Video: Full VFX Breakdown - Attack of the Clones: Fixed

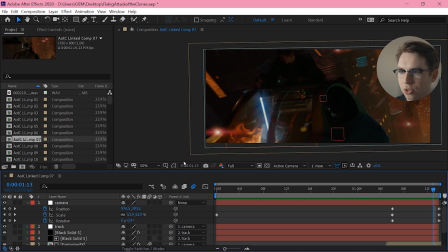I just want to add this explosion into the cockpit.
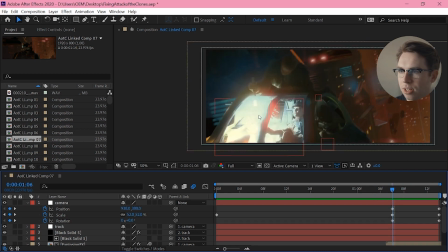Now in the movie originally there was this explosion, bang,
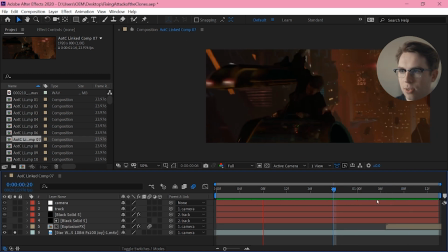but I obviously wanted to do something a little bit more, because rather than him just cutting through the glass, I actually wanted him to destroy the speeder at this point.
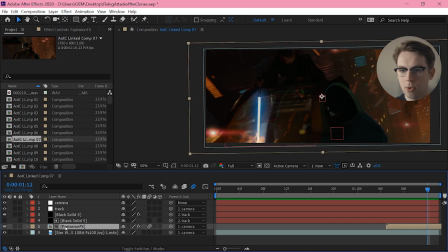So let's go into this comp that's called Explosion Effects.
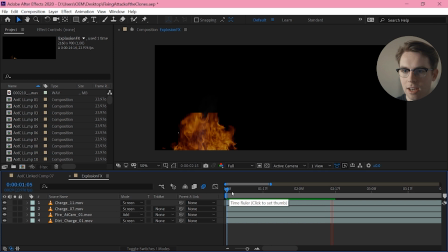Right, okay, yeah, I'm just roughly layering up all the effects that I want, setting them to the right blend mode so they stack on top of each other nicely. Start with some dirt, always good. These are all just action essentials.
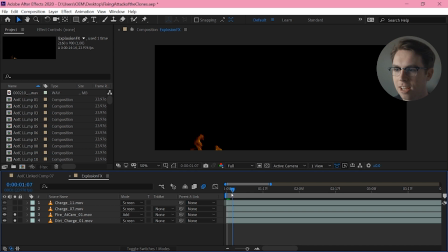Why use anything else? It's good enough. Fire at cam, you rarely get to use that. A charge, and another charge. And all together, bang.
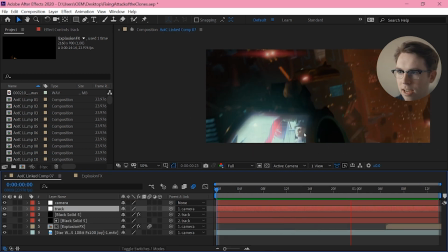Pretty good. Now all of that has to be tracked into place, because obviously there's this camera movement.
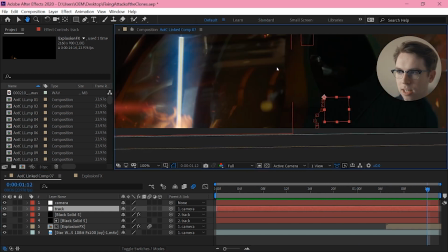I'm tracking that based on the edge of this speeder here,
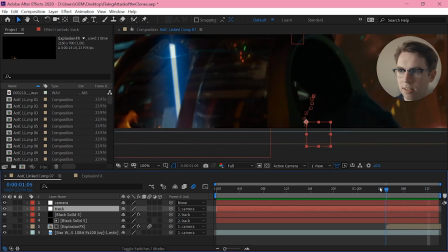because obviously that's the physical set piece that the camera is actually moving in relation to.
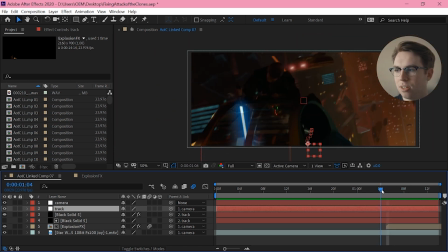I'm just tracking the bit that I need, which is this last, like, I don't know, 10 frames or whatever.
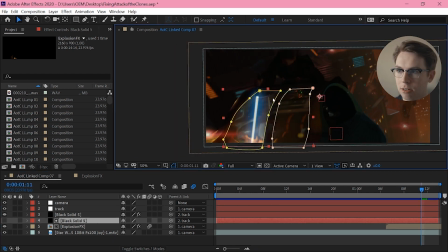And then again, I just need to do some masking of these windows so it doesn't show up anywhere else.
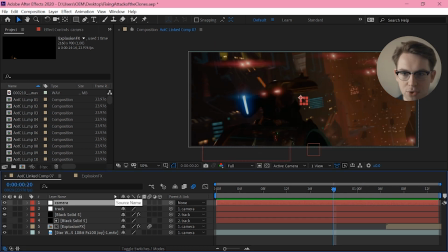And then finally, because I want this to be more of an extreme shot, I'm adding this fake camera move.
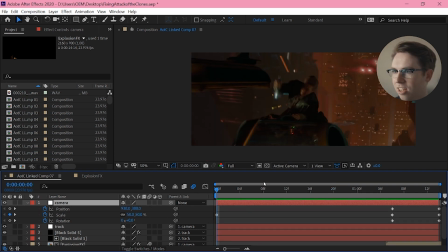I'm adding a position, rotation, scale, just to punch in and sort of zoom around. This blue outline represents the original frame, and you can see I'm just sort of moving that around so that when we do cut into the next shot,
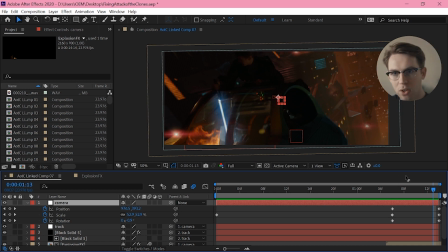you know, it's a bit more seamless because we have this turning movement.
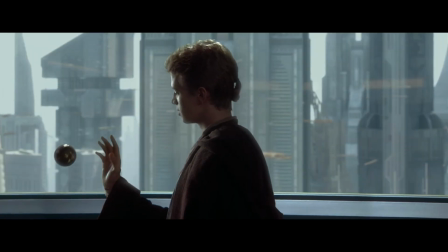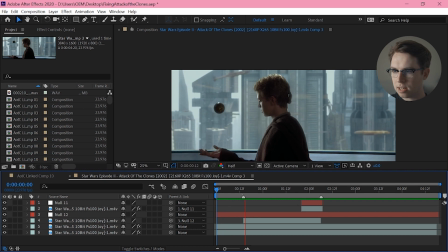Alright, shot 10, a face replacement. Let's open it up. So I've marked out the areas between the start and the end of what I want to replace. Might have brought that in from Premiere.
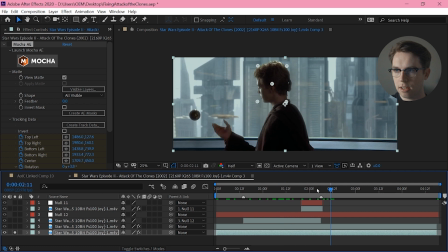So the very first thing to do is to just track the face movement, the whole head movement.
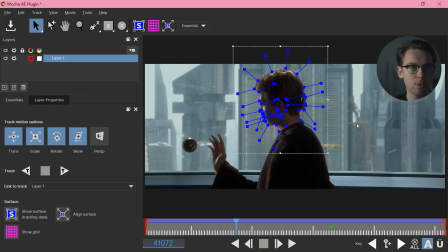Now a planar tracker is not a very good way to track a surface that moves as much as a face does. It's really good for solid objects that all of the details within them stay exactly the same, but the object moves. And particularly selecting a face like this is not the way to go if you want to do it.
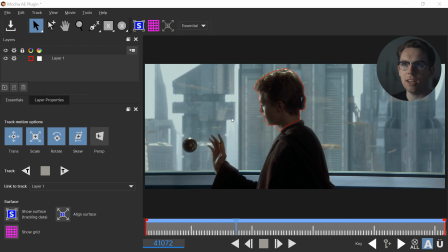There are tools for doing this sort of tracking. I think in Mocha Pro they have a tool to do that, and you could use the plugin Lockdown, but throughout this edit I'm just using Mocha, and later on I do use it a lot better than this,
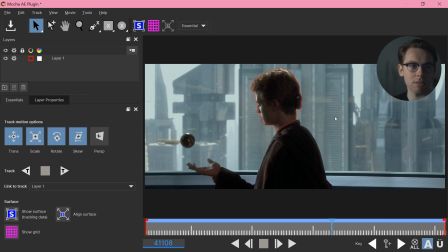but broadly I think this does work for this shot.
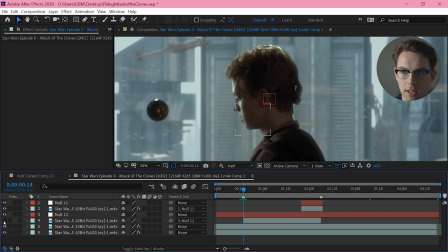Then I'm taking a freeze frame of his face at this point, and I'm sticking it back on top,
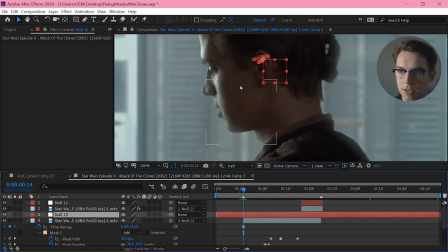just the mouth, and I'm parenting that to the movement that we grabbed from that track. So now this still of his mouth is moving in relation to where his face was.
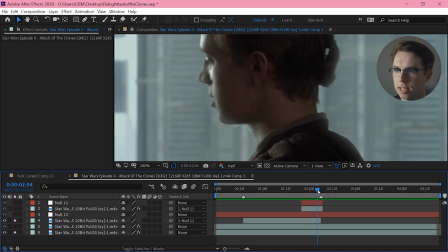But that's not enough, because once we get to the end, it's going to weirdly snap out. It's not going to look very nice. So I also need to take a freeze frame of his face at this point and then track that going in the opposite direction.
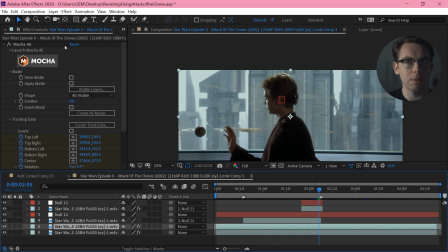If my tracks were better, I wouldn't have to track it in both directions, but because you know,
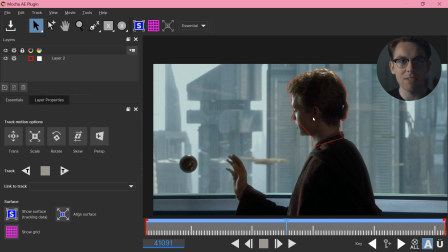I'm not doing an incredible job here, and I'm not even really using the right tool for the job here,
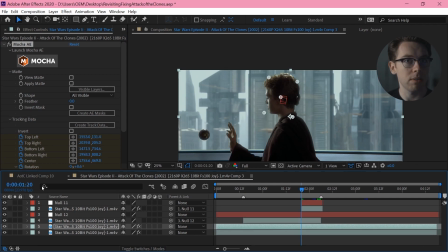I've had to do two tracks and just sort of marry them up in the middle. And then to blend the two, I've just got the opacity of the top one fading.
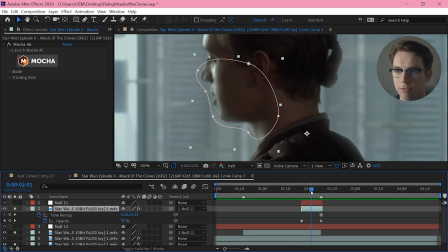So it literally just fades on over the original.
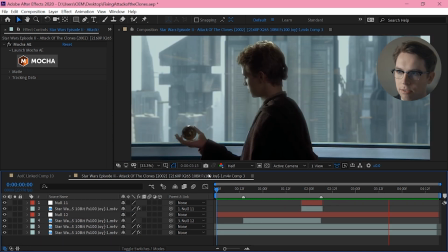And everything combined, that gives us the full effect of this.